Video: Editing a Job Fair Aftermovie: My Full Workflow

Alright, so it has been 2 days since we made the Blender parts. I always think it's pretty important to sometimes just take a step back, watch your Aftermovie a few times to see if either you have some new ideas or if you're satisfied. And in our case, I am pretty satisfied with how it looks right now. So it's time for the refining parts. So what we're gonna work on now is creating some movement in our edits using zoom in, zoom out.
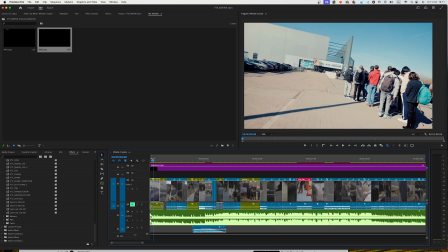Every single zoom in and every single zoom out has to have a reason. The purpose of this opening shot is to show the people how many people attended.
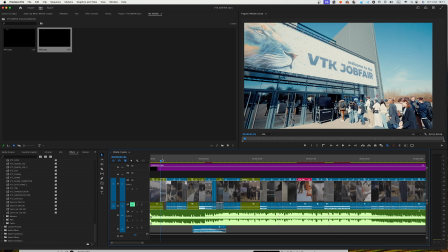Then we have an establishing shot that establishes the location.
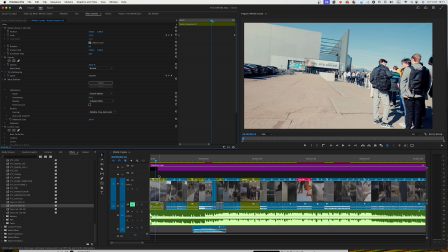You can see that I just drag and drop this. The way you can do this is we have our scale.
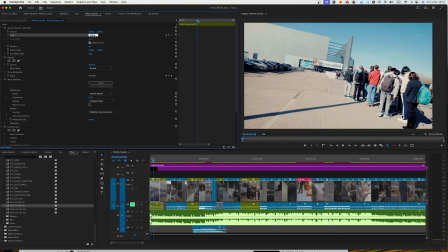We make a keyframe in the beginning. Then, for example, to 130, you drag this to the end. You select these, you select this one,
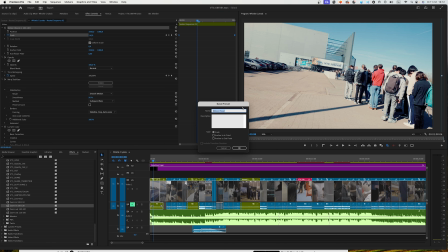scale and the motion, save presets, and then you just press, then you just type in zoom in 100 to 130, and there you go.
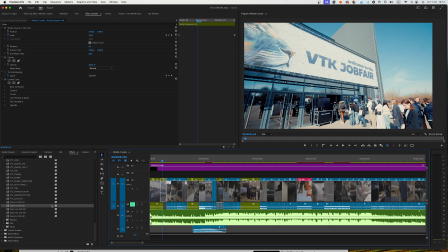Now you can just drag and drop this onto any clip and it will have the same zoom in. So I'm gonna do this with every single shot and then we'll get right back to it.
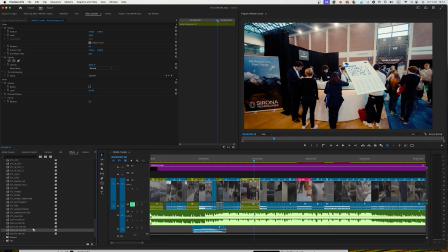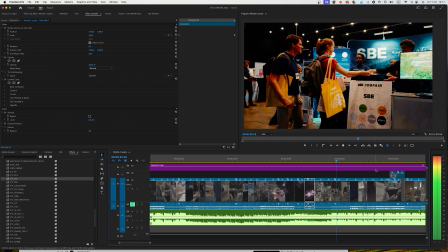Now that we have done all of the zoom ins and zoom outs, it's time for the color correction. In the beginning we did the automatic color correction, which is nice. Now we're gonna refine everything. We're gonna make sure everything fits together really nicely, and it's gonna take some time. It's a necessary part.
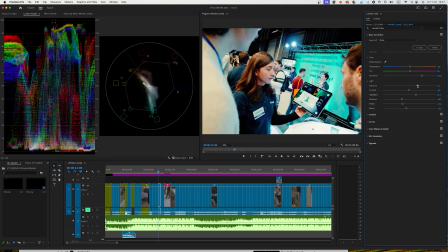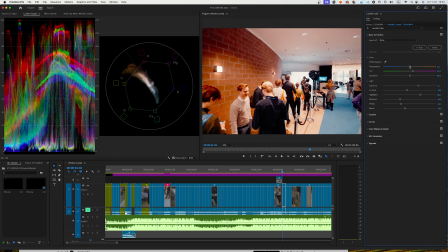Alright, and now it's time for the final part, which is sound design.
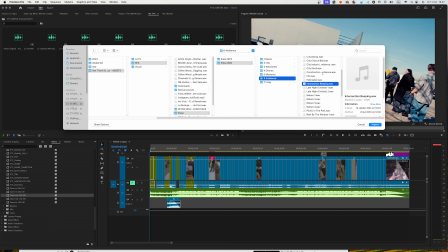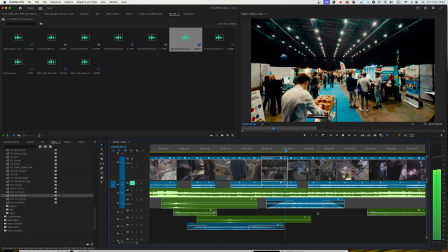And there we go. That was my editing journey. I hope you guys enjoyed watching it. I hope you guys learned something from it. Hopefully I'll see you in the next one. Enjoy the video.